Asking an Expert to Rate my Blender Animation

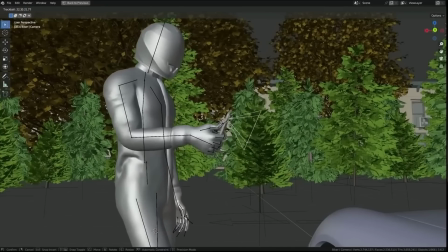244s
Because if you're a 3D artist and you're trying to make something look cinematic, you have to be aware that at some point the technical skill of the camera operator comes into the picture. Is this rehearsed or is this happening for the first time. When you have decided that, that just gives you so much strength to plan your scenes. I feel like that's the number one principle I would like to highlight when we're talking about like intentional camera movement.
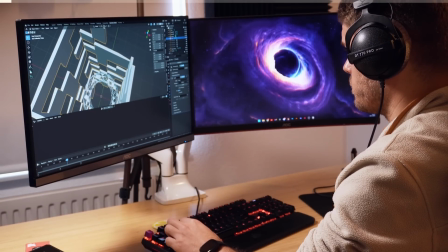264s
Now before we continue, being a self-employed creative really puts on the pressure at times. And I've seen from personal experience with my own family what depression and burnout can do to a person. Regularly talking to a professional through BetterHelp can help prevent these issues. BetterHelp is this video's paid partnership. One of the things I like best is that I can contact a credential therapist who is ready to listen and
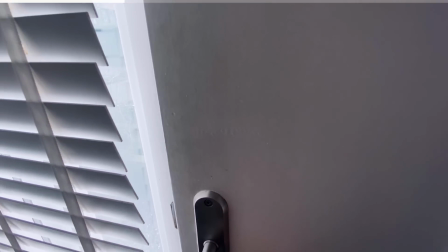286s
provide unbiased advice easily without having to leave the house or my area overall.
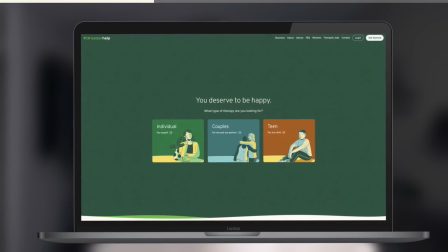291s
With BetterHelp, you can choose how you want your therapy sessions. Phone call, video call, or even just messaging. It's all about making therapy as comfortable as possible for you. Plus, getting started is really simple.
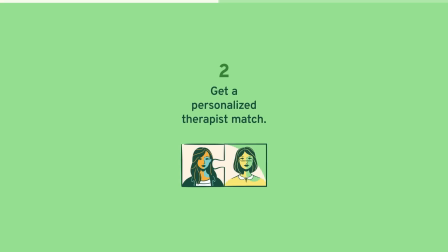304s
Fill out a questionnaire, get matched with a therapist in most cases within 48 hours, and schedule sessions when you have the time for them. And if it turns out you don't feel a good match with your match therapist, that's no issue at all. You can just change to another therapist without any additional cost.
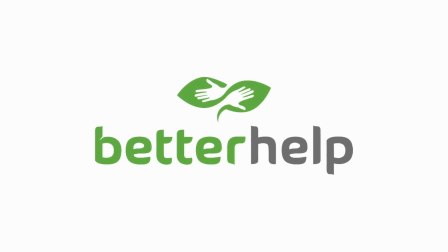320s
So if you think you might benefit from therapy, consider BetterHelp through the link in my description or visit betterhelp.com slash kaizen. Not only does it support this channel, but it also gets you 10% off on the first month, making it easier to connect with a therapist and see if this is the right fit for you. Remember, mental health is important. I know there is still a major stigma for us men to not talk about our feelings. There's no shame in talking to someone about your struggles. And I believe that's why over 4 million people have used BetterHelp to live a healthier, happier life.
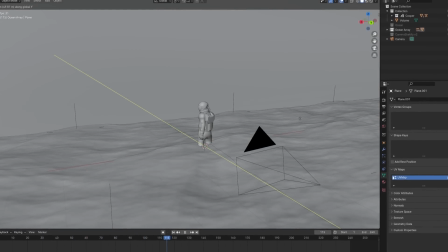352s
For this project, the story is that my character here is standing in awe of this giant wave coming towards him.
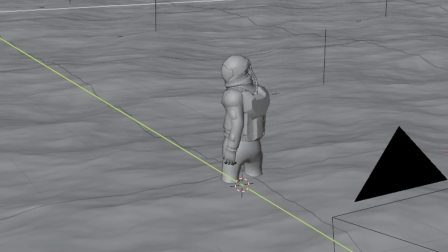359s
But he's also aware of his surroundings turning around. So as the director,
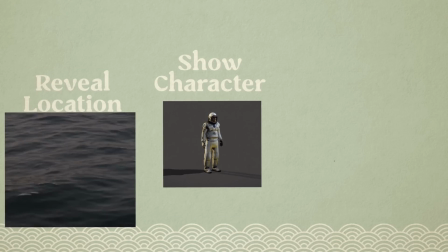364s
my idea is to first reveal where we are. then show the character since he's important and finally hint towards the giant wave looming in the background.
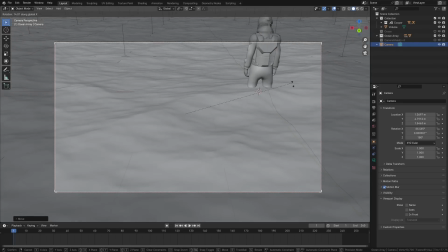373s
And to do that I'll point the camera down to begin with first revealing this ocean landscape.
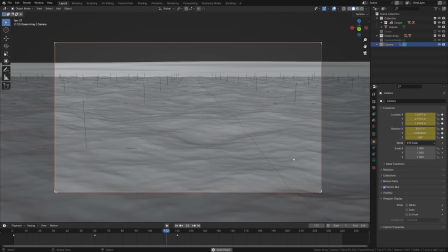377s
Then we can slowly pan upwards and at the same time move towards our character. At this point it's also important to think about the composition of the shot. When I asked Polly Fjord about this he said I think there are like two schools when it comes to composition.
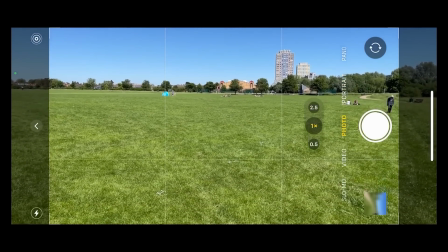391s
You have the one part is people that are using the grids on their phones you know they're lining it up they're using the theoretical principles
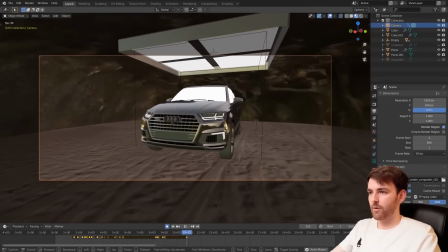398s
like as a very strict guide and then you have the other type of people who are sort of just going with the gut feeling every single time yeah
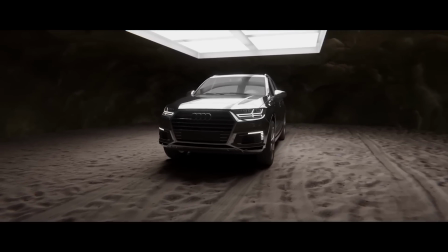404s
i think both ways are fine for me i always just go with the gut feeling until it works and then i never use like a grid or stuff like that but i can definitely see the value for those who do and i agree that doing this by eye is an option once you've
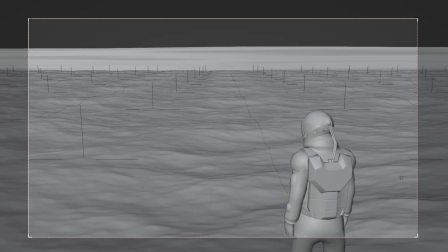417s
developed the feeling for shots if you're still working on this technique though or maybe you
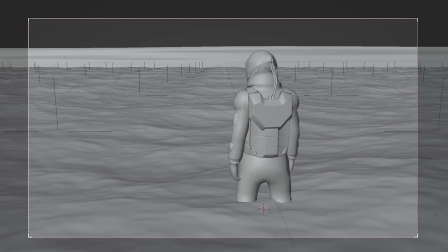422s
just want perfect composition no matter your skill blender offers built-in composition
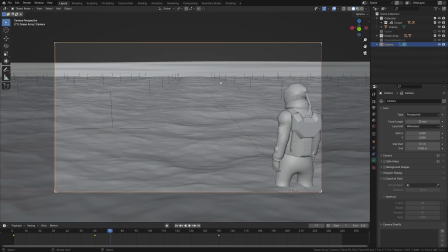427s
guides for cameras just select the camera go to viewport display composition
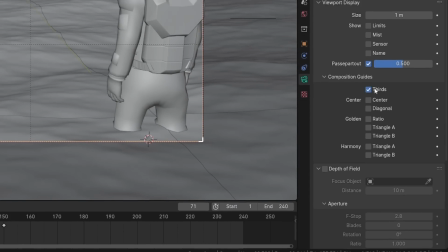432s
guides and choose whichever you want the most common options are thirds and the
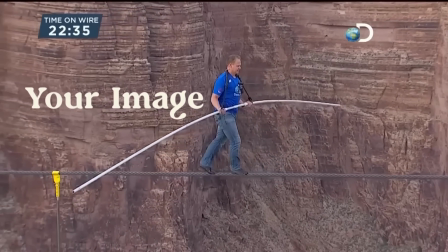436s
golden ratio but both serve the same goal balancing your image the rule of thirds is quite simple to use you basically just align the subject
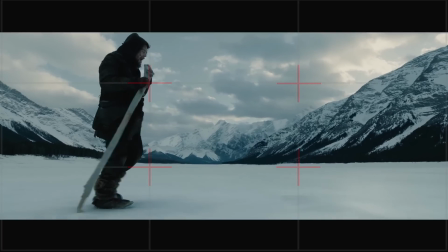445s
to the left or right third of your camera and leave the other two thirds open this almost always results in a compelling well composed shot and it's what I want to use for this scene.
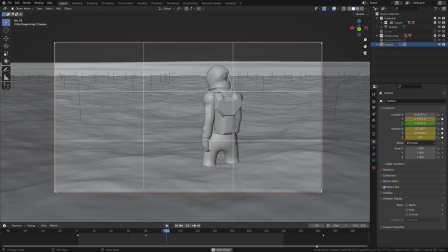455s
With our camera now set up for a properly balanced composition, we can fly past the character using a simple keyframe animation so we can shift the focus to the way.
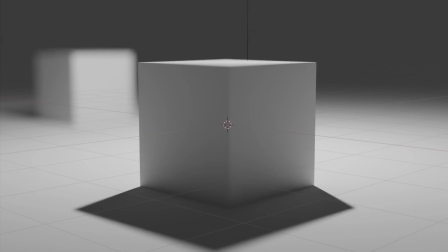463s
And speaking about focus, this might be a good moment to add some depth field.
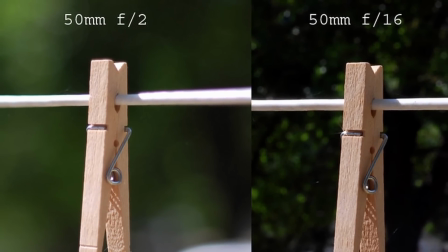468s
On actual cameras, depth of field occurs naturally as a side effect of the technical capabilities of the lens.